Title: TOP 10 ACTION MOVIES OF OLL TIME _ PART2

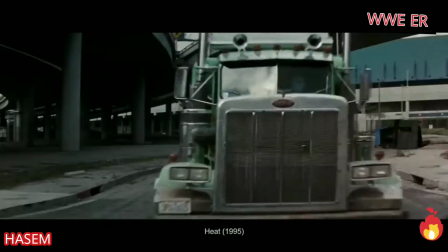Heat is just barely enough action sequences to even deserve consideration as an action film, which should tell you something about their quality that we're picking it.
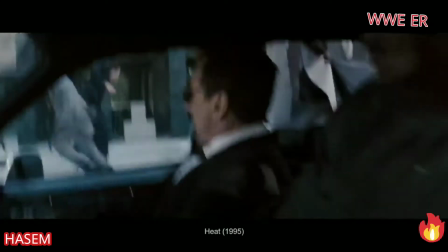There's perhaps never been an action movie that felt as much like a documentary once the guns came out.
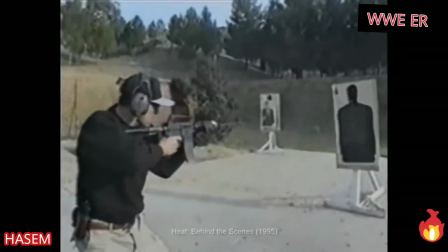Only Zero Dark Thirty and Sicario come close. Planned, choreographed, and trained intensively by special forces soldiers,
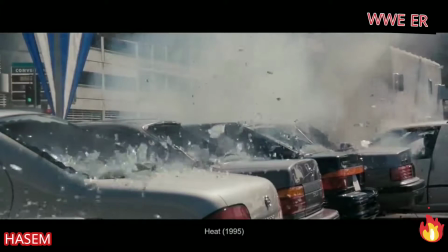never has the sound, blocking, photography, and intensity of an action sequence been so deeply felt.
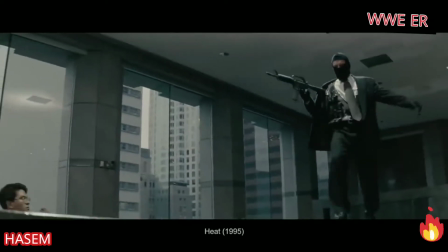But we also think a lot of credit is due to the exceptional acting of Kilmer, De Niro, Pacino, and Sizemore,
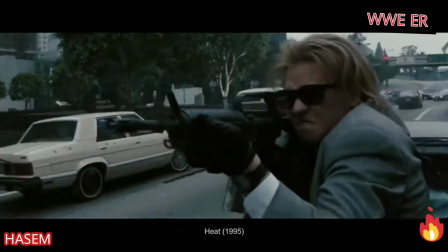bringing in performances that really exemplify the terror, adrenaline, mania, and stakes that finding yourself in a real life,
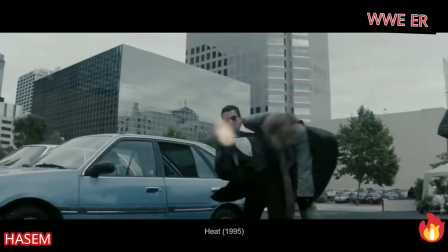not a movie honest to god firefight would actually bring. They are professional but not superhuman, disciplined under pressure but not calm.
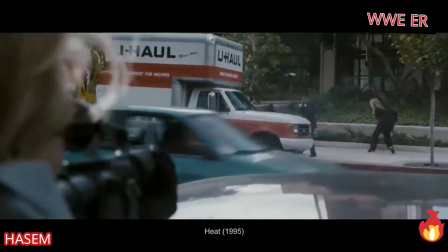You get to see them battling within themselves to keep their emotions under control in order to function,
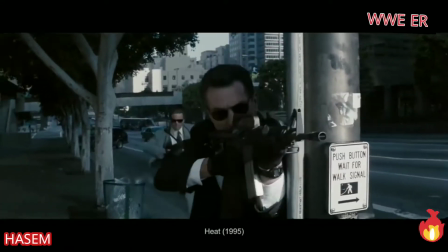creating this multi-layered nuance of a jaw-clenched, spring-coiled internal tension.
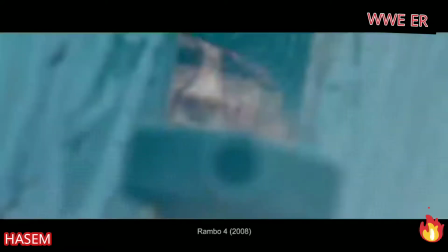Compare that to the typical action hero who is either uber cool, roaring loudly, or indicating their fear, and you see why the attention to detail really pays off.
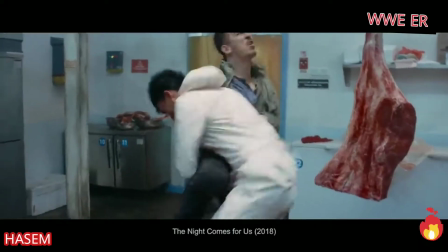Lastly, we want to look at a newer trend that's starting to be commonplace enough to be worth putting a finger on.
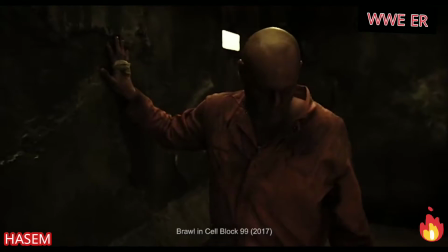Reductively, we'd call this the hyper-violent action film, fitting in complicatedly alongside our last two slots,
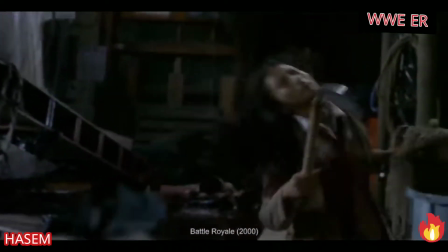sometimes seeming to delight in the sadism of extra-gratuitous violence, sometimes seeming to condemn it with how uncomfortable it makes us feel.
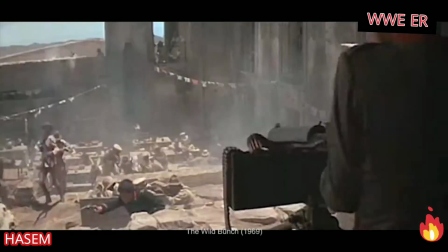It is realistic in the sense that it looks unflinchingly at the worst consequences of violence, even though its frequency is seriously heightened.
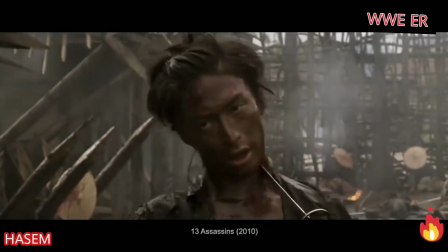It is over the top in the quantity and gratuity of the gore we see on screen, but the results aren't diffused with humor and moral victory like you'd expect in your typical blockbuster.
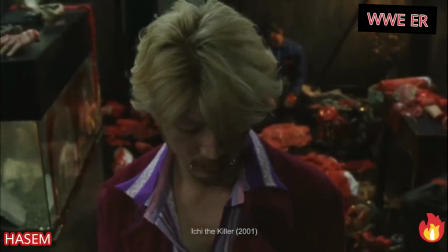Its excess is in blood and guts, not explosions and bullets. You hear every bone crack, and that's relatively new.
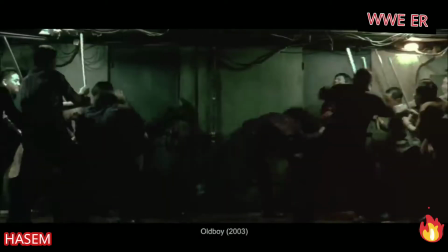Some of the best films in this last niche are those like Old Boy, Brawl in Cell Block 99,
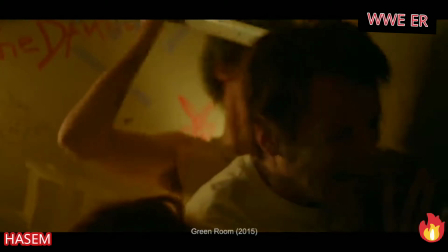A Prayer Before Dawn, Bone Tomahawk, Green Room, Ichi the Killer, 13 Assassins, and Super.
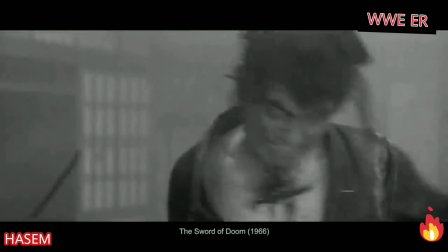We can trace these films roots back to two separate but important influences.
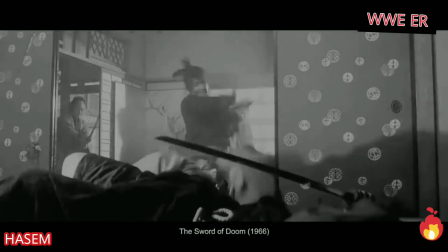The transgressive sadism of dark Japanese action that began way back with Sword of Doom and then resurfaced bigger and badder on the global stage in Battle Royale.
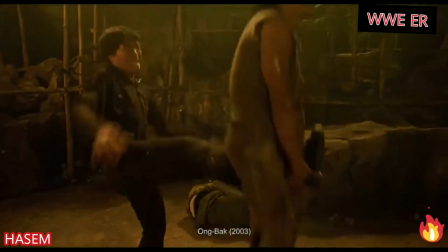And the extra lethal martial arts dynamo of newer Southeast Asian styles,
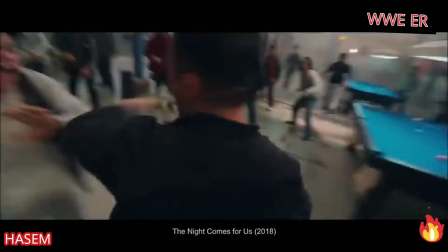first breaking out in Ong Bak, continuing to this day in The Night Comes For Us and reaching its apex in our last pick,
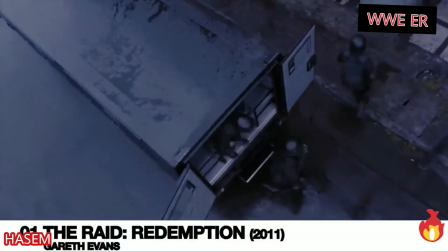The Raid Redemption.
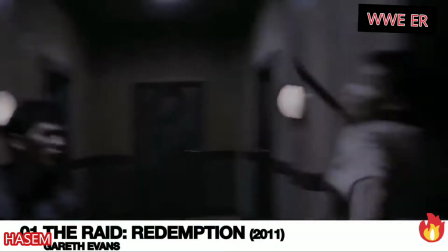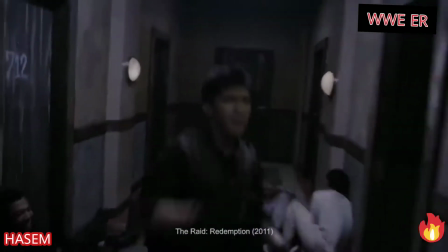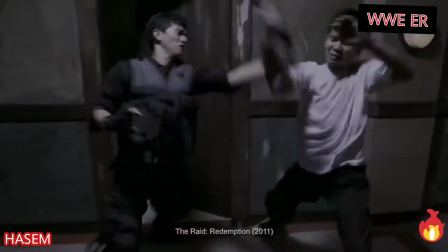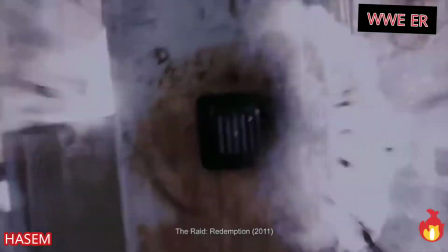The Raid hit action cinema like a dump truck, exploding onto the global scene with the rampage ferocity of a rabid bulldog.
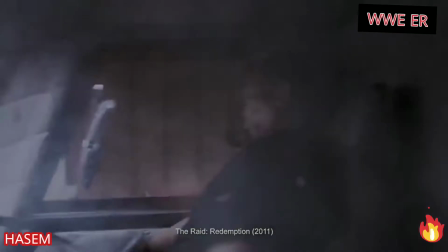Serving up blood-curdlingly vicious action nearly from go.
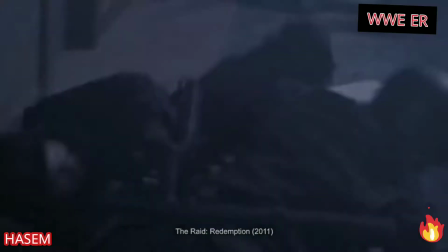It trades in mostly all its plot, character, backstory, and theme for one thing and one thing only, action.
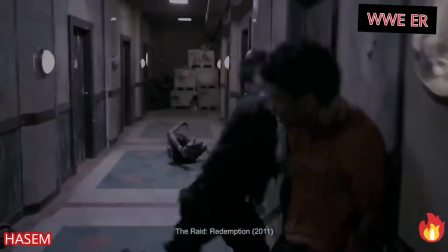And here, Gareth Evans and his Indonesian stunt team are absolutely first rate. But when all you're doing is fighting for two hours straight, you have to be more than good at it.
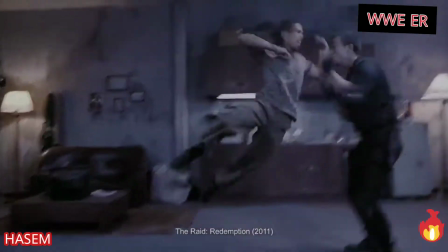You have to be constantly innovating. So the raid sets about exploring all the different ways to hurt.
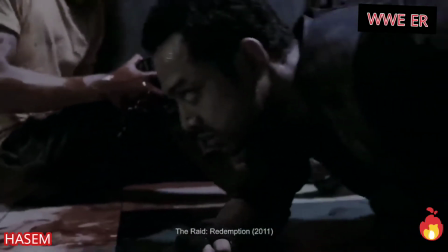Hardly shying away from the blood-drenched corporeality of it all, but to turn to the next murder.
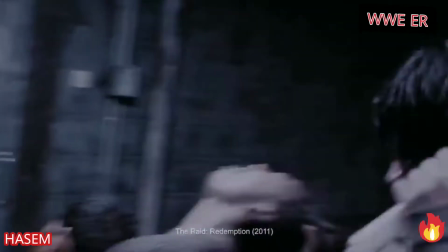And come climax time, when it's time to turn things up yet another notch, the pain and maiming these ruthless men inflict upon each other surpasses all normal decorum.
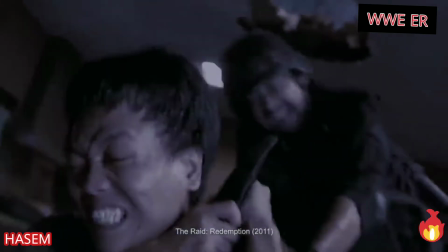And that's what's so special, and to some, a little concerning, about this new style.
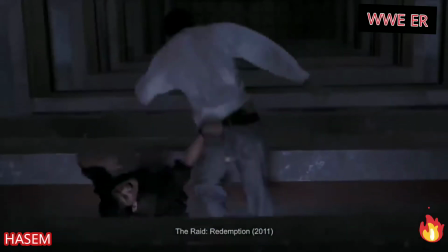It reaches beyond the polite, sanitized violence we seem to have all agreed is acceptable into a realm usually reserved for horror.
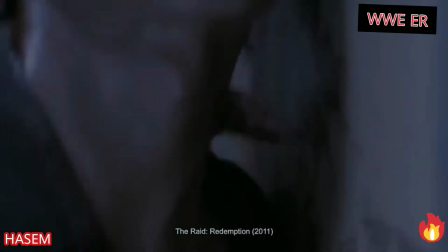But this is action. These are modern gladiators, and we're not here to judge the moral consequences of it all.
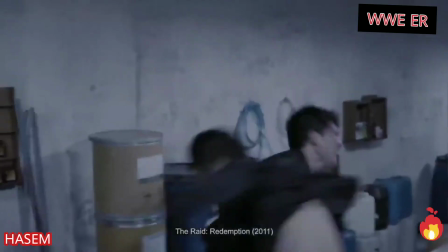We just picked the ones that do what they do best. And The Raid is certainly among them, which is why we think it's one of the best action films of all.